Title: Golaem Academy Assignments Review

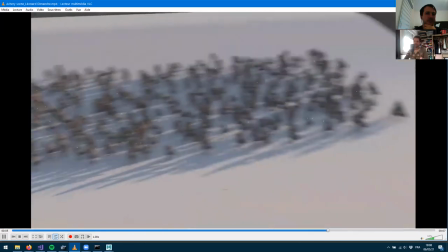[8:00]
I'm not sure if the sound is shared on my side, but yeah, the guy who's giving the order, there's also some sounds to help illustrate this.
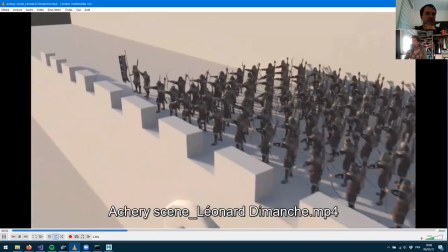[8:08]
So pretty great job.
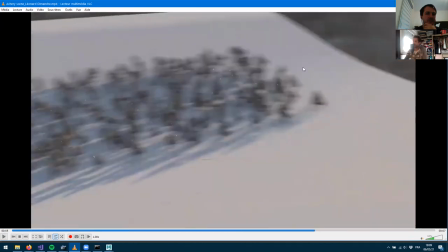[8:10]
Probably I would say I would have loved to see more characters here and not seeing any limits into the environment, just mapping a texture here or just a quick matte painting in the background that would have to sell this.
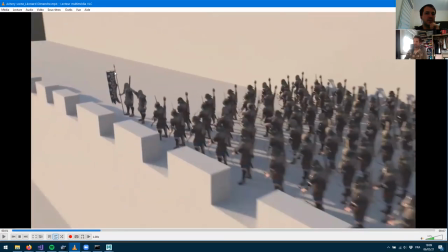[8:27]
And if you really wanted to help selling the beginning of the shot,
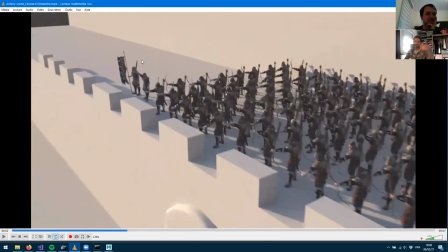[8:32]
probably providing some close simulation there, having some wind, and that would be perfect.
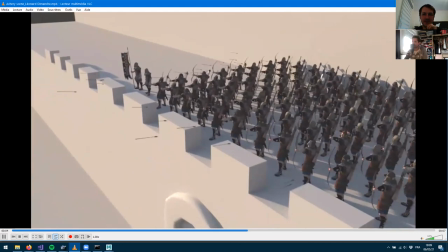[8:38]
But yeah, I like it pretty well. Just missing some textures and a lot of stuff going on.
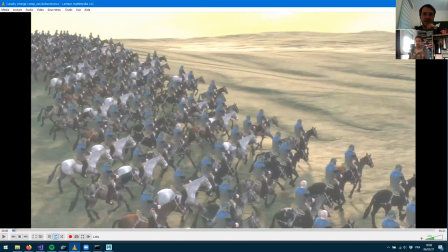[8:44]
Okay, let's move on. Cavalry Charge by Jan. And here you can see as soon as you got some textures, some nice environment, really helps selling the shot. So not sure if Jan is around. Let's play this once. That's 21 seconds.
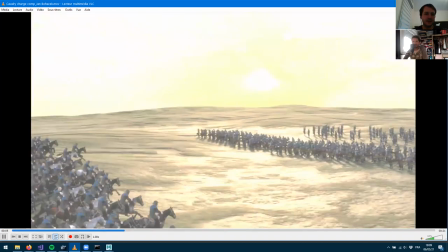[9:02]
Okay, so that's long. So that means we're going to have a charge.
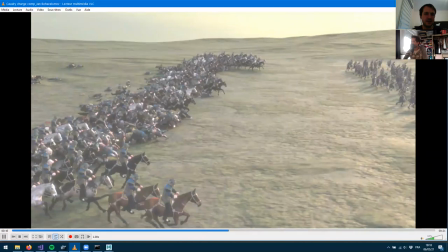[9:07]
Great. oh and uh collisions as well and okay and fleeing characters
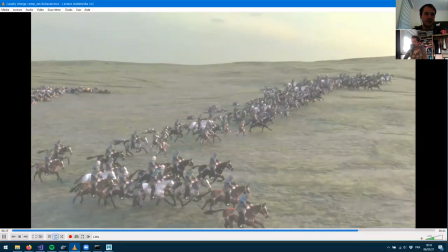[9:13]
uh getting killed okay i love that shot a lot of stuff going
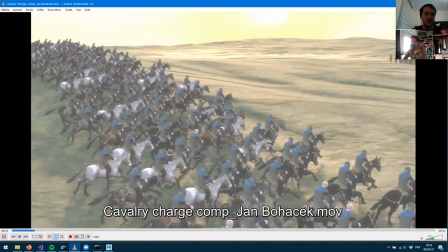[9:19]
on we can see like uneven terrain uh we've been playing with flat terrain uh
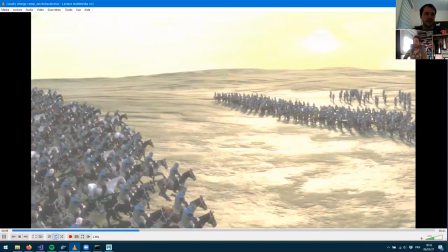[9:24]
during the whole academy but uh it never happens in production uh so that really helps
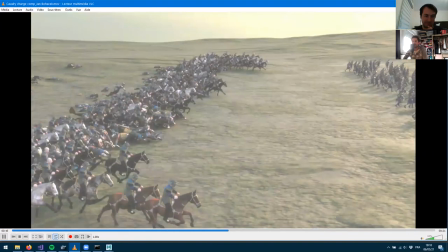[9:29]
having uh some terrain so i can see some a lot of stuff going on i can see some detaching
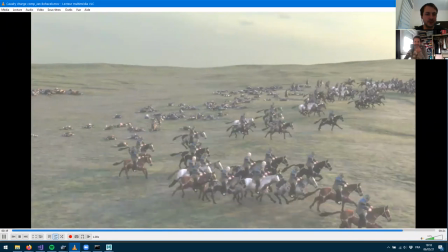[9:36]
He's here if you want to ask some questions. Yeah, yeah, I can see that. Are the soldiers detaching from the horses?
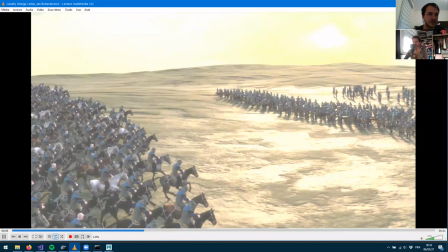[9:46]
Looks like also you changed probably the default textures that we provided. Yeah, okay, they are.
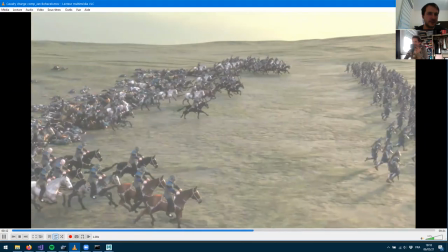[9:51]
So that's great. And okay, there are some collisions here.
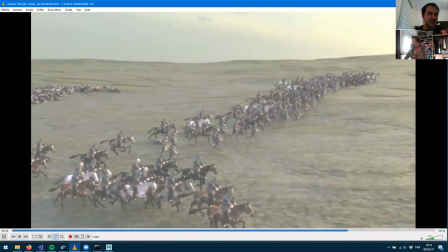[9:56]
Are they attacking the character or it's just, okay, it's just a collision detection here.
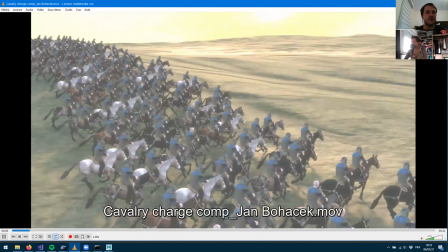[10:01]
Well, the composition is awesome. the camera is great uh everything which happens
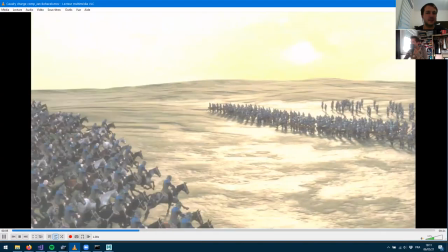[10:06]
into one single shot is pretty sweet we've got some archery hitting the characters
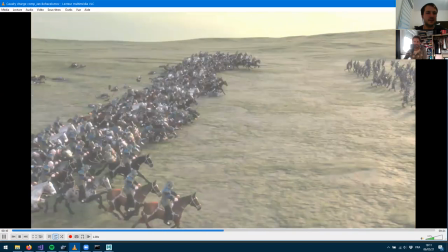[10:11]
and somehow planting in the ground so well done for that detail
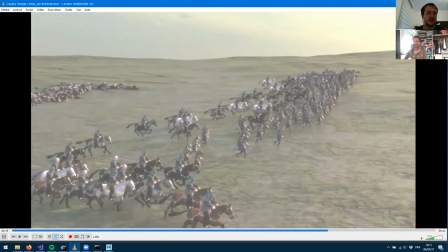[10:16]
it looks like to me it just looks to me that uh the the arrows they're
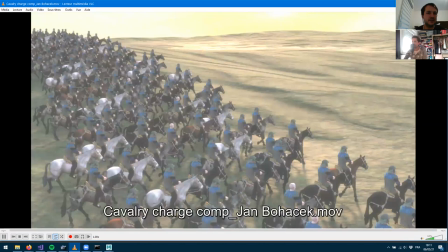[10:21]
not shaded they appear orange so probably you you didn't have the the the shaders in the scene but
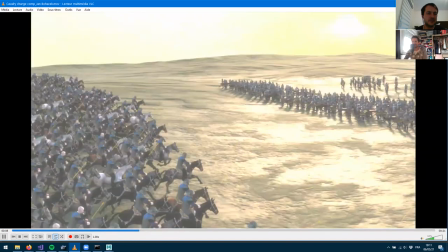[10:28]
that's really small details yeah i can totally see the arrow planting in the ground uh so yeah that's awesome
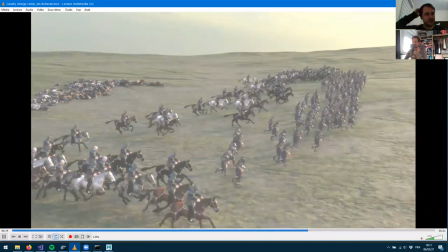[10:35]
oh and okay from the comments i try to use mainly chops to drive the behavior so you mean that all the navigation of the characters
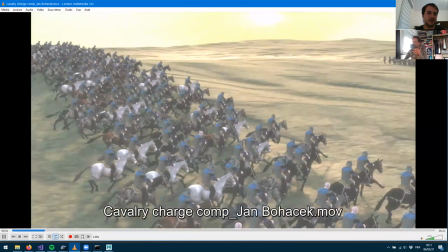[10:43]
is made with the chops even the even the the running soldiers so that means the horses but also the the running soldiers
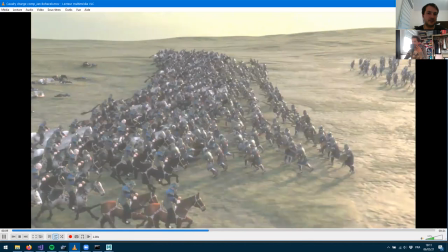[10:53]
yeah that's a lot of i like that charge is there some sound no
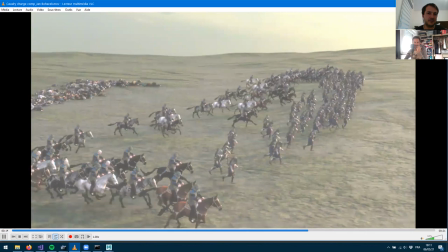[10:58]
i don't think so yeah it's based on distance from cavalry okay i like it so
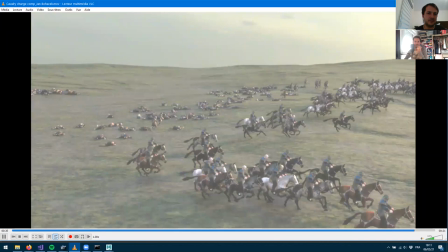[11:03]
okay some really complex behavior here so there's some perception distance based um yeah
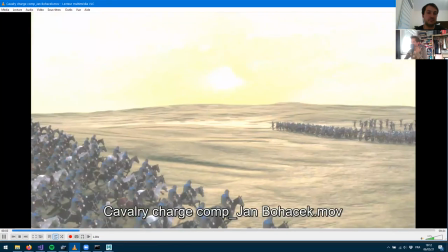[11:08]
really great stuff uh if i wanted to improve this i'll
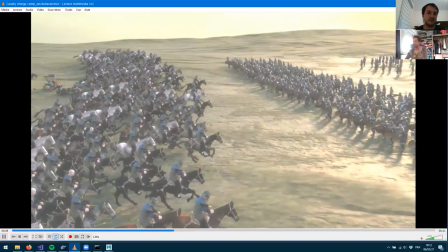[11:12]
say probably i just uh maybe miss an attack animation maybe those
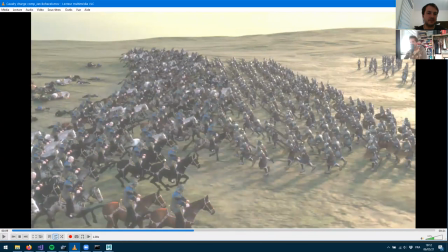[11:17]
uh do they have some weapons here uh the soldiers no they don't i would just say probably just had a weapon maybe a sword uh and as soon as they're close to characters maybe having an animation which just trying to hit
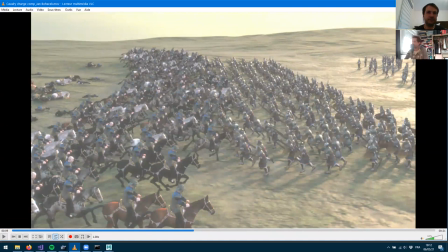[11:32]
uh people so they kind of attack with a weapon uh and that probably would help you know uh getting
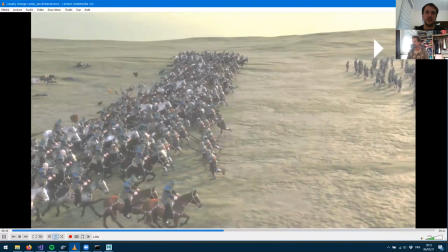[11:39]
those uh collisions having a really nice stuff but well it's details here because the shot is by itself.
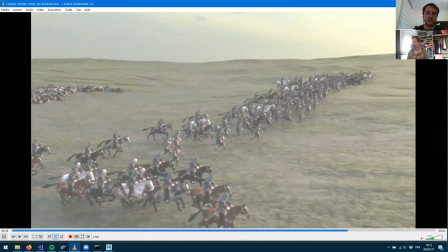[11:45]
It's super, super nice. I like it. I like the composition of it. Even the physics, I can tell it's a ragdoll.
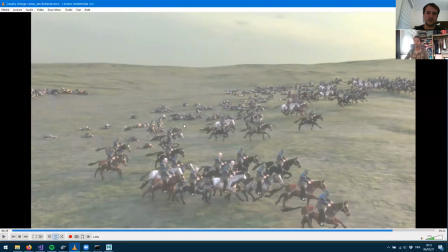[11:52]
And by the way, you've got a ragdoll on a nonlinear ground. So probably you use the ground, the ground, well, the eight map here to make a legion. So yeah, well done. I'll do a lot of work here. I can tell a lot of work.
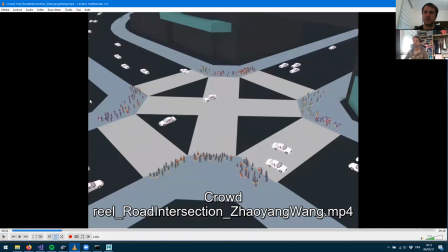[12:10]
let's move to um so next one is um crowdreel uh and well by the way you guys if you got you know any questions if you want to share uh you know some comments about what you're seeing on my screen go ahead uh
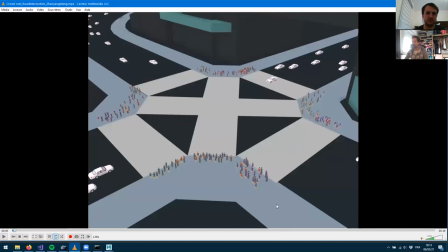[12:25]
make it more uh lively um yeah it's uh crowdreel road intersection uh by uh Zou Yang. And I can tell it's a Playblast, right? It's not rendered. I can see it's missing the shadows.
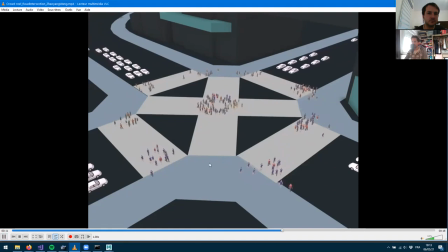[12:45]
So we've got, let's see, let's run it once first and enjoy it.
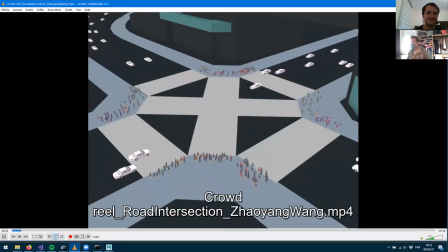[12:52]
It looks like a Shibuya crossing right uh so you've got some cars some
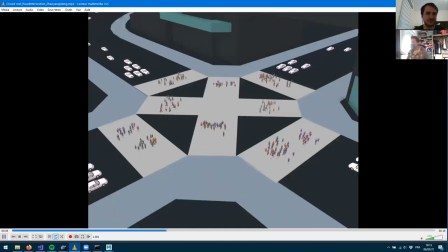[12:58]
traffic so they do stop and uh pedestrian going through and some collision detection some animation uh some random targets as well and uh some people uh struggling to cross here in the middle uh super sweet stuff it's something um
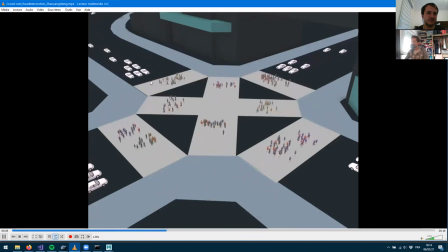[13:17]
it's something i guess we've seen but mostly in different classes that you merge uh all together uh and yeah there's some locomotion some traffic probably you keyframe the traffic locator so they all stop at the same time like uh it's
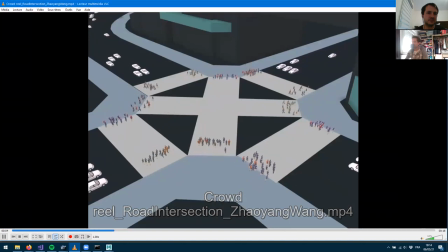[13:33]
actually happening into that crossing in tokyo um yeah i really like it if you really want to sell it uh probably we're missing you know more characters uh like it's like all the pedestrians they're all like waiting to cross But if you were into a real city shot,
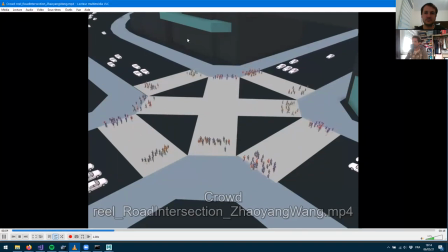[13:51]
you have, you know, characters here in the background doing their own life and not especially looking for this. And, you know, they will just have life. So I would not concentrate only on the stopping people from the beginning. Even if I really like the stopping people, like they're really waiting for the sign to go.
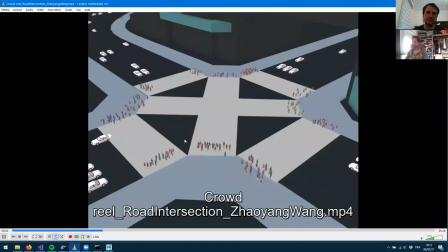[14:09]
So I guess there's also some triggers usage here to make them cross at the right time. Is there like a zone trigger or like a frame? Probably a frame trigger. more with some maybe a fading here.
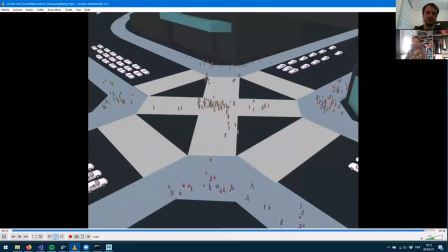[14:22]
So what's the comment? Sorry for bad rendering because my Arnold and V-Ray are not working on my side. I'm using my hardware render. Yeah, fair enough. Fair enough. But yeah, it's too bad because you didn't get shading variation on the cars. All the cars are looking white. But yeah, it's still pretty great work.
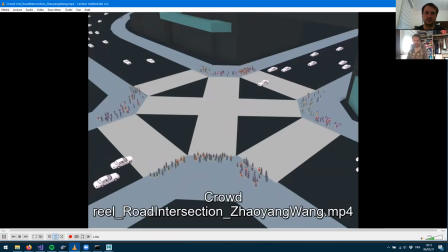[14:41]
It's, you know, if you were about to feel a background within the city, you've got everybody here.
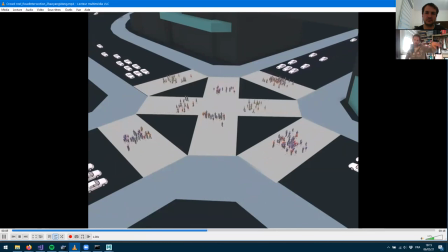[14:48]
You've got everything here. You've got the cars, you've got the characters. It's just having more and more characters maybe in the background, having them working on the sidewalks.
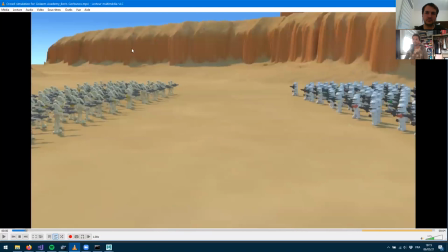[14:59]
Let's see next. Crowd simulation for Golem Academy from Boris. And let's, so it's four seconds. Let's play once or maybe twice. so the VLC doesn't go mad with compressing.
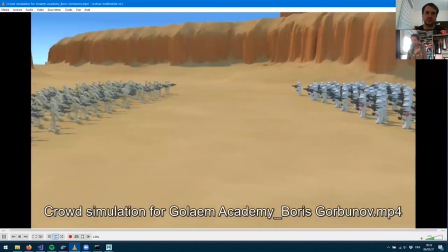[15:16]
Okay, and once again, really helps having a nice environment, even if it's pretty okay. You've got a ground with some probably procedural textures,
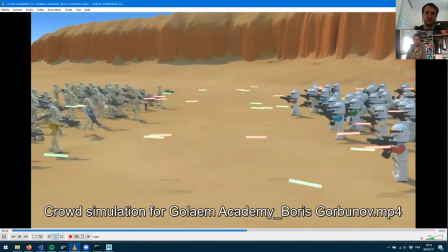[15:27]
some geometry in the background and some sky, but that really helps like selling the shots, having something nice here.
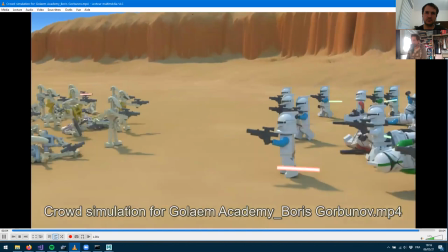[15:34]
Well, there's a lot of stuff going on here. So custom characters first, I can tell.
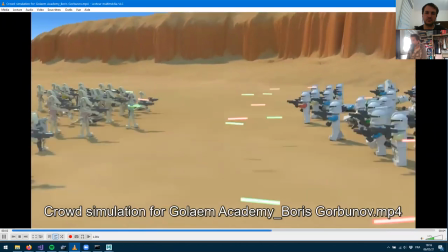[15:40]
Here it's now using characters from the character pack. So there was an effort converting characters and motions for your own stuff.
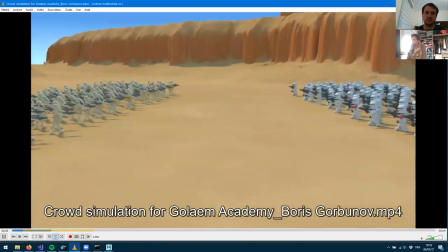[15:48]
There's some shading diversity here.
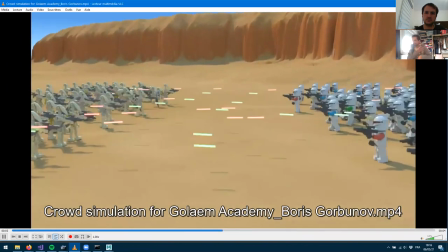[15:52]
I can see they're shading and then they're having different colors, both for the helmets, for the harm and also the robots on the other side also have some shading variations.
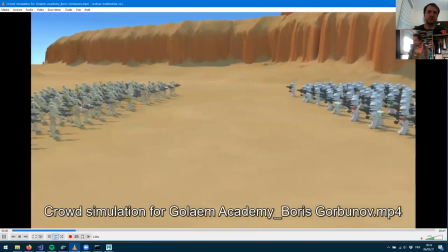[16:01]
They're apparently sharing the same motion, but that's Lego.